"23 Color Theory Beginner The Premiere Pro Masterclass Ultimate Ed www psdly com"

Now, if you guys understand how to place things together in a scene that makes it look really, really good, and you understand why animations are so important for us as editors, it's time to keep improving our animations. And as I mentioned in the last course, the second big part of making good animations is your colors. And today we're going to be talking about color theory. So let's go ahead and break this down. We're going to be talking about the two color theory. We're going to be talking about background and foreground colors. And we're also going to be taking a few scenes and making them look better with just basic color applications. So with this being said, let's go ahead and dive right in. So how do we use colors inside of animations?
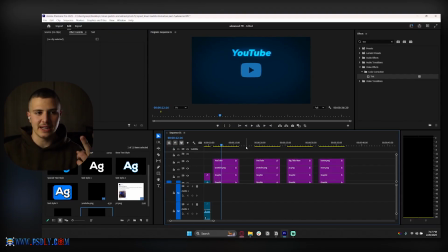37s
Colors actually play such a big role because when you combine placement with colors, that's honestly the only two things you need to look like a high quality editor. The only two things you need to look like a very premium, prestige, high quality editor is literally just good placement and good coloration.
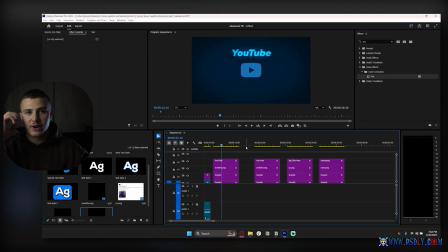53s
And if you just master both of these, you're going to be amazing at video editing right off the bat, and you're going to just have such a good start when it comes to animations. So placement we've already covered, but now when it comes to colors, let's talk about them. The first thing you need to understand is that in an edit, you should always have consistency with the colors, okay?
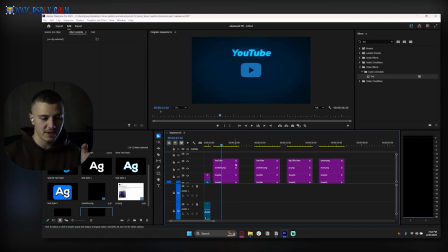70s
So you should generally, whenever you start an edit, you should always choose two colors to go with, and that for that reason, when I made this edit, I went with the red initially, but I eventually,
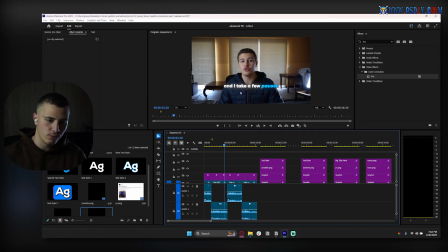78s
changed this thing to blue. So I went with the blue and white colorway for this. I didn't have one that's blue and one that's yellow and one that's whatever. I only went with the blue and white, and for that reason it looks very good.
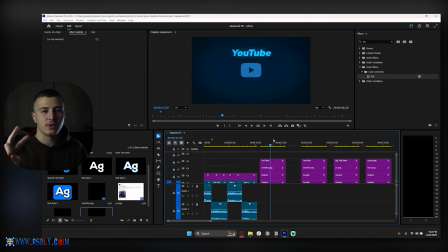89s
So first thing to keep in mind, only use two colors whenever you're editing, 2 or 3, but we'll get into 3 colors later on. For now, just use 2, and just choose 2 colors and stick with them. How do you choose 2 colors?
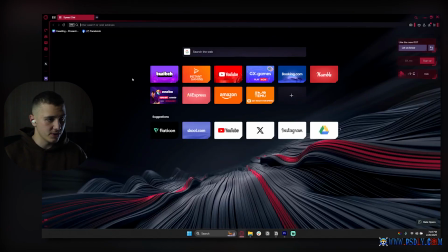101s
Well, this is where your color wheel is useful. I'm going to try and pull this thing up so that you guys can see it, but a color wheel, try and show this to you guys.
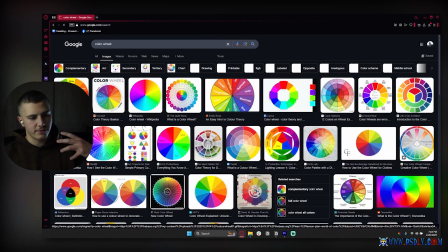109s
This is what a color wheel looks like. A color wheel is kind of different associations that colors have with each other.
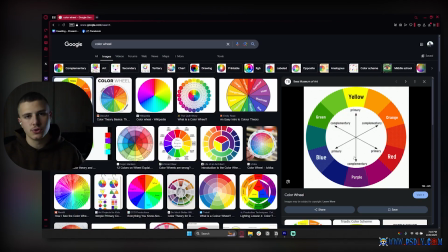115s
And for example, if you chose a base color of white, you can choose whichever one of these. So there are 2 colors that you use when you're video editing. You've got the base color and the special color. The base color is a color that is used for like all of your scenes, right? It's the one that is standard. And then the special color is used for whatever you want to make something stand out and you want to bring the viewer's attention directly to it.
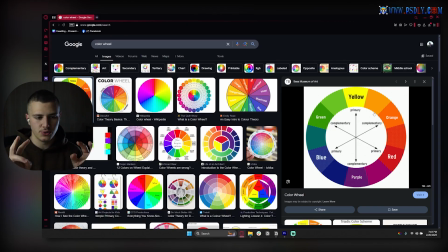135s
So when you're animating, you need to always think of just 2 colors. I've got my base color and I've got my special color.
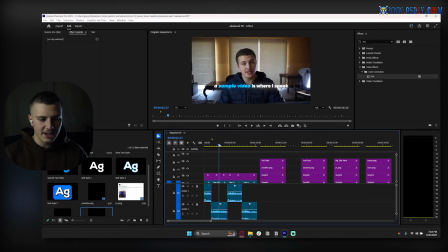140s
For my first scene over here, which you guys saw, I used a base color of white and I used a special color of blue. And you guys notice with the white, it looks like a simple standard white, and the blue, it is actually attractive to the eye and it makes you actually want to look into it.
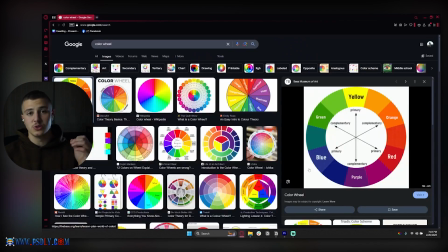153s
And so it's the same thing with animations. Whenever you're doing animations, you should always use a base color and a special color. So with this being said, what kind of base colors and special colors work? Base colors are just white and black or any light shade of any color.
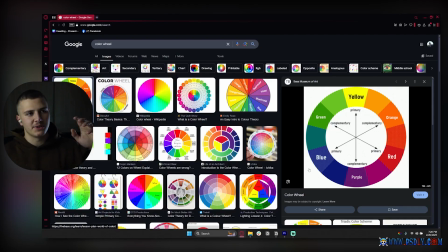167s
So if you're using, and you can think of these as backgrounds. So if you have a background that is, for example, a light color, you would want to use a foreground color that is a different, like a darker color. If you had a background that is like a dark gray, for example, that's a base color. Then you can use something like a blue as a foreground color, as your second color, which is the color that is very special.
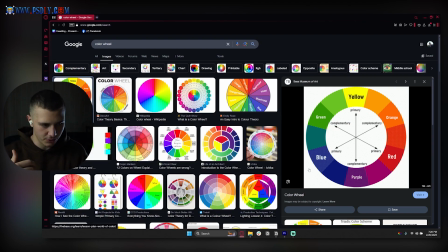185s
And the best way to understand these is to first understand how backgrounds and foregrounds work. The concept of backgrounds and foregrounds works like so. Your background color should always be dull, simple, and the exact opposite of your foreground color. Your foreground color has to be the opposite of your background color. And this is what brings me to this point over here.
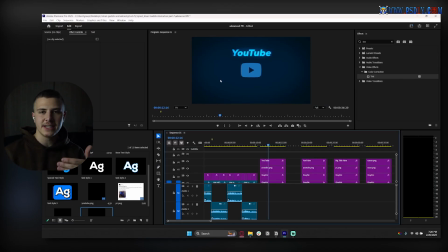204s
My background color is a dark blue and my foreground color is a light blue. The reason these both work together is because both of them are blue. They are both very consistent. Even if I went with a background of gray and a blue up front, this would also work because it's only 2 colors.
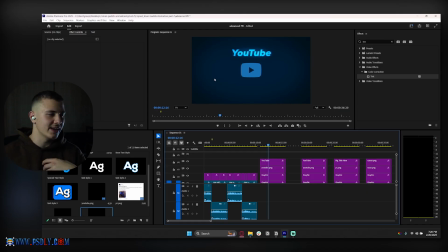217s
But if I went with a background of yellow and a foreground of red and another scene that's blue, then all of a sudden everything is getting mixed up. However, if I just use consistency in my colors, I'm going to go a long way. So what about backgrounds and foregrounds?
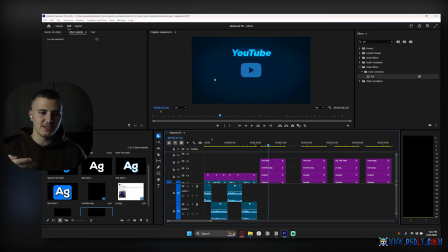231s
The one thing you need to understand is in editing, you always have 2 kind of levels to your scenes. You have the thing which the viewer needs to focus on and the thing which just fills up the background. And the thing which fills up the background is either A-roll, B-roll, or whatever background you've created. And the thing which the viewer needs to focus on is the focus of your animation.